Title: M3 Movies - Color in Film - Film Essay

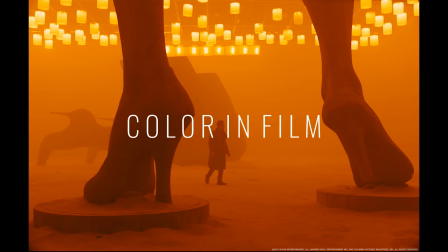8s
Hello! Since our typical hosts for the M3 podcast are unavailable to film this week, my name is Jenny and I will be taking over for them and just talking about color and film with a quick essay.
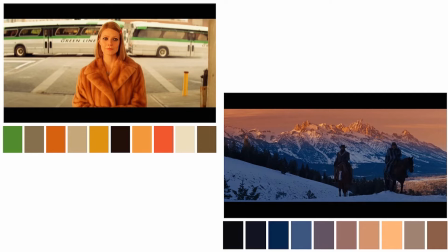24s
So first I'm going to talk a lot about color palettes because that's kind of going to be an overarching theme throughout the entire essay.
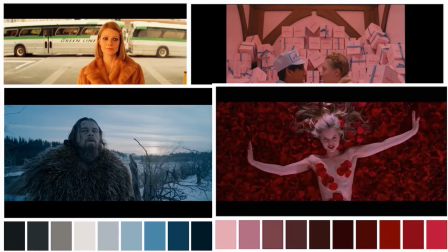31s
Color palettes are a subtle way to enhance the underlying emotional core or aspect of a film through visual means.
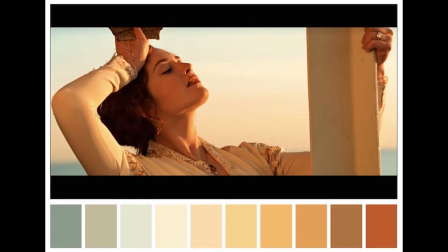37s
They can guide the audience to respond a certain way or magnify the way the audience feels about a certain event.
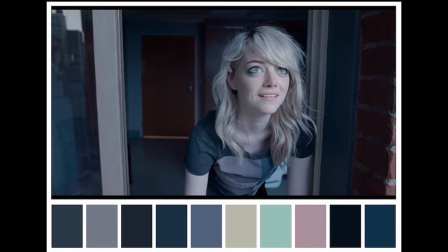42s
And it basically controls the way the audience feels by creating a feeling that was never directly stated but deeply effective.
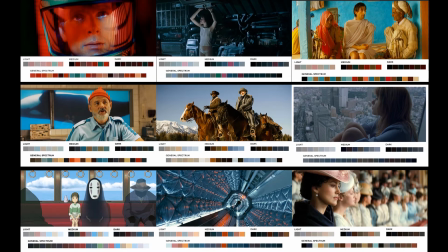49s
These are all examples of color palettes from various movies that filmmakers have specifically chosen to convey the meaning or message of their movie.
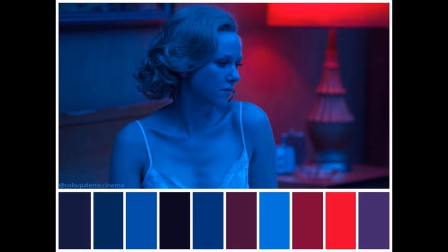59s
These palettes can also give insight on emotional status and or locations, sometimes different cities and locations having different color palettes and schemes. There are so many different kinds of color schemes,
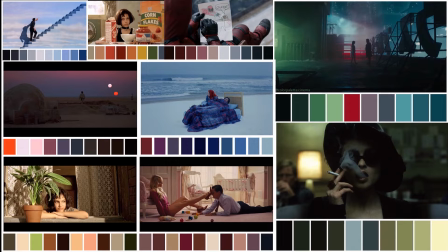73s
and these can be used however and whenever a filmmaker sees fit, even mixing multiple techniques in one film. But today I'm going to be focusing on maybe 5-ish main kinds that are most often seen in movies, or not seen enough. So just a reminder, this is a color wheel, surprise.
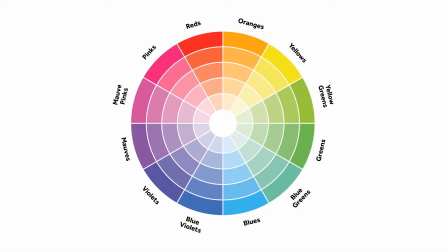92s
I'm sure everyone has already seen one of these before, but I'm going to be referring to them a lot throughout this presentation. So it's just a quick reminder of what they look like and specifically where the colors lie on it in respect to the other ones.
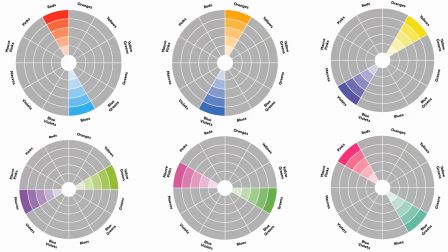106s
The first palette I'm going to be talking about today are complementary colors, and these colors are colors that are opposite of each other on the color wheel, and they most often are used as a visual representation of conflict,
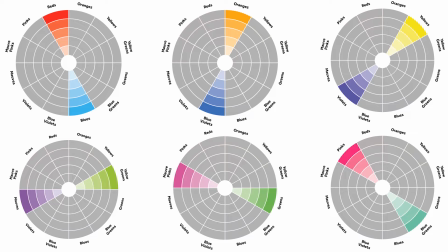121s
but also harmonious and balanced in nature. These palettes can be very vibrant since they're opposing colors, and it can create a lot of contrast, so they really need to be managed carefully, and you can see that in a lot of films.
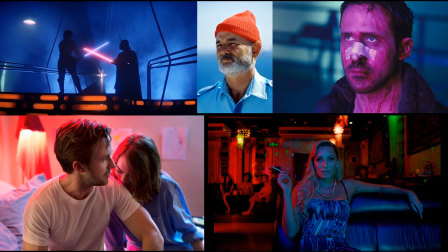135s
Here are a few examples of just the red-blue contrast, since depending on what color wheel you're looking at, red might be across from blue or across from green. But for this one, here's just a very common red-blue, especially in like the Star Wars, the lightsabers of the opposing sides,
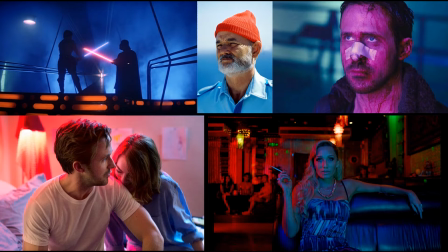152s
really exemplified through the contrast of the colors as well.
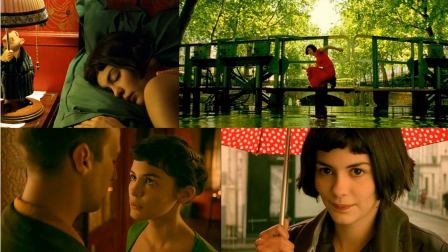157s
Amelie is an exceptional example of such a vibrant complementary color palette between red and green. But I'm going to come back to this one later because it also works really well for another kind of scheme.
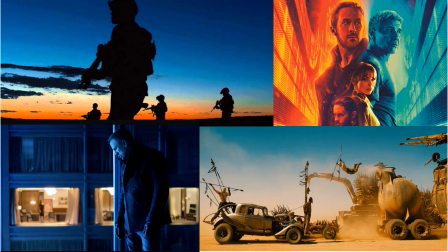170s
One of the most ever popular color schemes is the blue and orange that seems to really be popping up in Hollywood more often these days, with movies like Sicario, Skyfall, Blade Runner 2049, and Mad Max Fury Road,
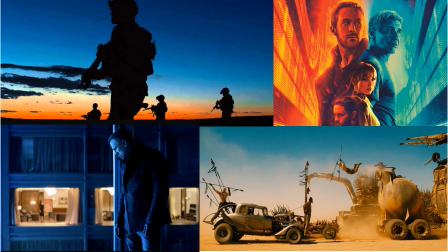185s
as you can see in these pictures. But the movie I'm going to be talking about mostly for the complementary color scheme is Vertigo.
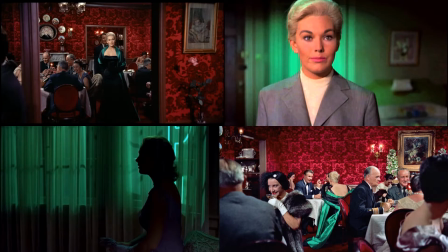193s
Vertigo is such a beautiful movie with such rich reds and greens that really create a vibrant viewing experience, and it's so powerful that you even notice it when it's gone. This is a shot from the same movie,
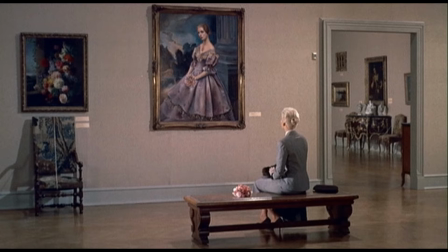206s
even though it looks completely different because you notice the absence of that bright, rich color that you've been seeing the entire movie.
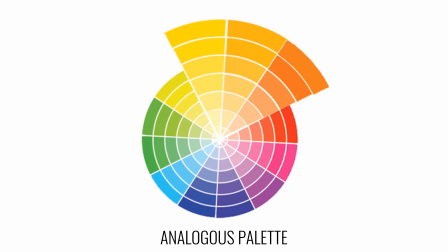215s
The next palette I'm going to be talking about is the analogous palette. These are colors that are grouped together or next to each other on the color wheel.
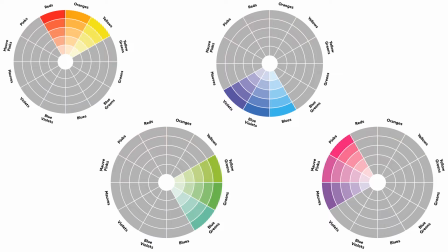223s
You can just see a few examples on the screen right now of just common groupings of colors, but these can all change depending on how the filmmaker wants to shift it on the palette. These colors are most often found in nature, and therefore they are the most pleasing and natural to the eye,
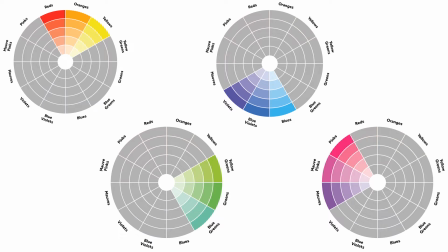239s
so they create a very harmonious image and viewing experience. One of the most notable examples, in my opinion, is Fantastic Mr. Fox.
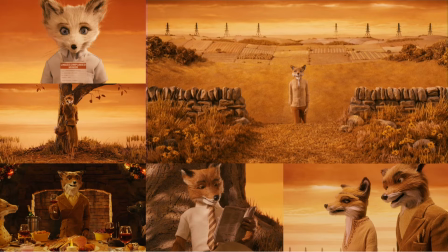249s
First off, because I love Wes Anderson as a director, but also this movie is just breathtakingly beautiful in its color choices.
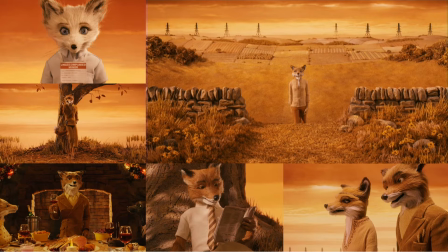256s
And it creates almost a storybook-like quality when you're watching this movie,
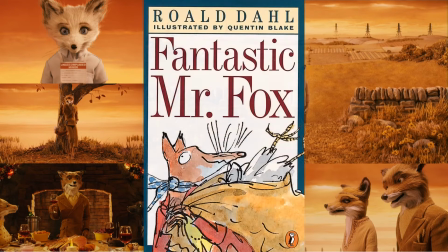262s
and probably because Fantastic Mr. Fox is a storybook.
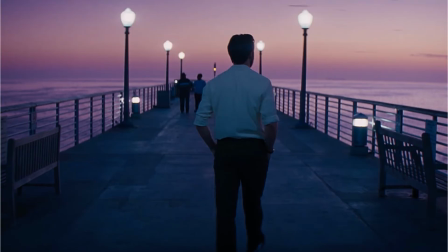267s
Another example of the analogous color palette is this shot from La La Land where Ryan Gosling is walking on the bridge and just these really beautiful soft purples and cool colors just are so pleasing and just so soft,
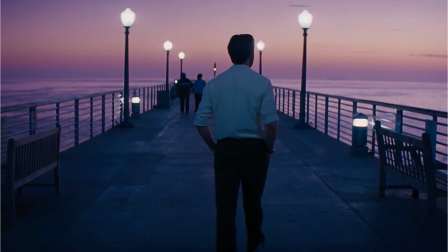286s
and it just kind of shows he's falling in love and like there's something so comforting and calming about it.
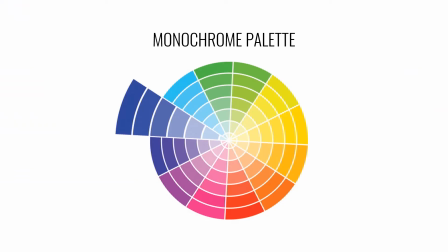293s
The next palette is the monochrome palette. These are all examples of monochrome palettes.
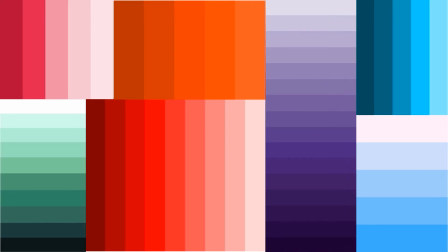300s
They're basically palettes that deviate in lightness and saturation, but as far as color goes, you get one. This can have a few different effects depending on how it's applied.
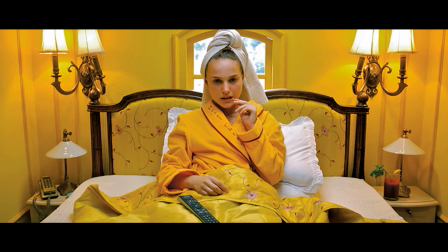311s
This is another shot from Hotel Chevalier, I believe is how you say it. Another Wes Anderson short film where, with the overwhelming yellow and just that one color that you see primarily in the image.
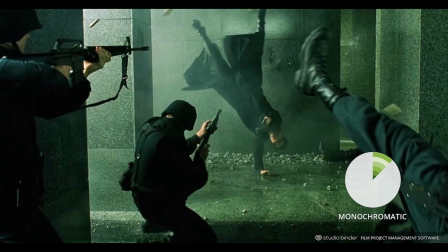325s
The Matrix actually has a really interesting monochrome palette because the entire movie is tinted this green sort of color whenever they're in the Matrix and blue when they're in the real world,
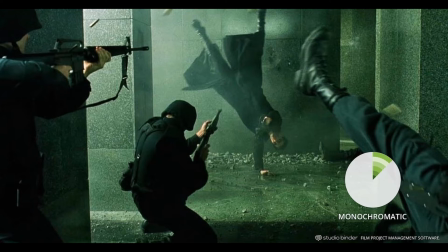338s
but it's tinted green in the Matrix to be reminiscent of that old phosphorus green of the old PCs back in the day, which I think is a really interesting choice, and it's effective. I mean, it does look like they're in this sort of electronic, not real reality.
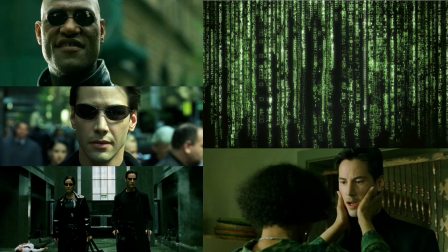356s
These are just a few more shots from the Matrix where you can really see how it's just like entirely the theme of the Matrix is that old sick green almost.
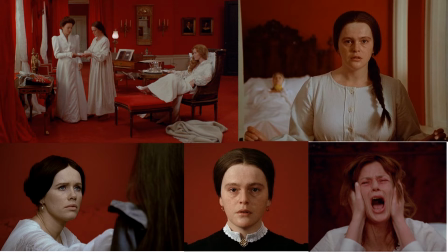367s
Another example is Her Cries and Whispers, which is a movie that takes place in a world that is primarily this rich, deep red, and it's almost suffocating, to be honest. But one of the most notable examples of the monochrome palette is Sin City,
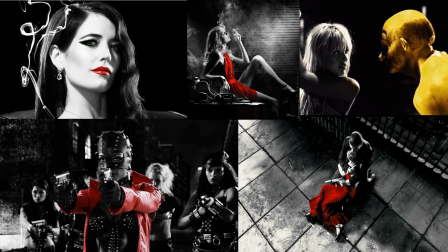384s
which is a movie that is almost entirely in black and white, except for specific important things that the filmmakers wanted the audience to focus on. By sucking out all of the color in the film and adding color very sparingly,
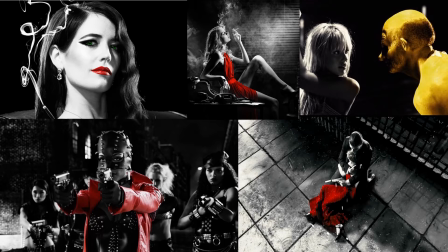400s
it forces the audience to look at what matters, and they can't miss anything of importance. So now I'm going to talk about a different sort of palette, but still the same in a way.
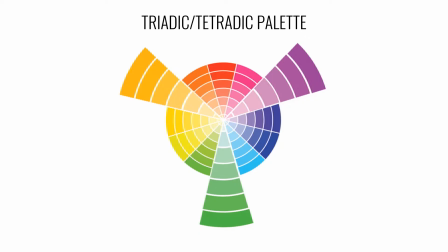412s
These are the triadic and tetradic. It has more colors to work with, but still maintains balance in the image because these colors are spaced apart equally on the color wheel, as you can see with orange, purple, green combination on the screen,
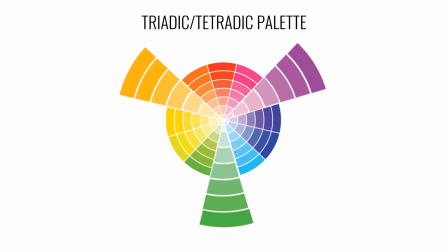428s
and also the one I'm going to go over in a second, which has red, blue, and yellow, like Superman's costume.
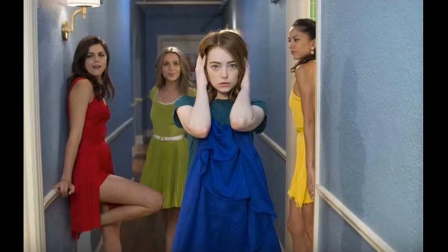435s
This shot from La La Land is an example of the tetradic color scheme, with the girls' 4 dresses blue, red, green, and yellow, because triadic is 3 colors evenly spaced and tetradic is 4.
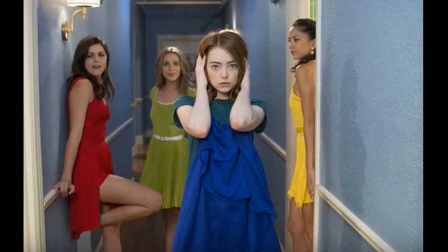448s
I believe I mentioned it already, but just to reiterate, this palette has more colors to work with, but it's still balanced in nature. Another fantastic example of the tetradic palette in a more real sense is The Double.
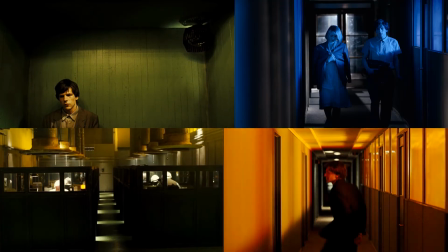465s
As you can see from all these shots, the filmmakers really utilized the greens, blues, reds, and yellows, which all have their own meaning within the movie, but overall, this movie is an excellent example of the tetradic palette.
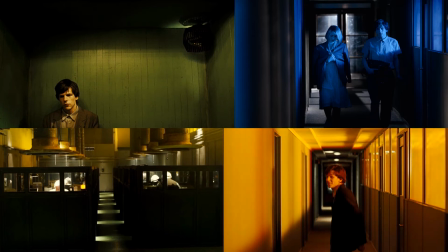481s
The next palette I'm going to be talking about is my favorite, the pastel palette.
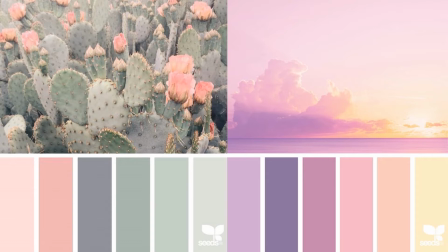486s
We're now getting more into the full wheel palettes, where it includes all the colors just altered.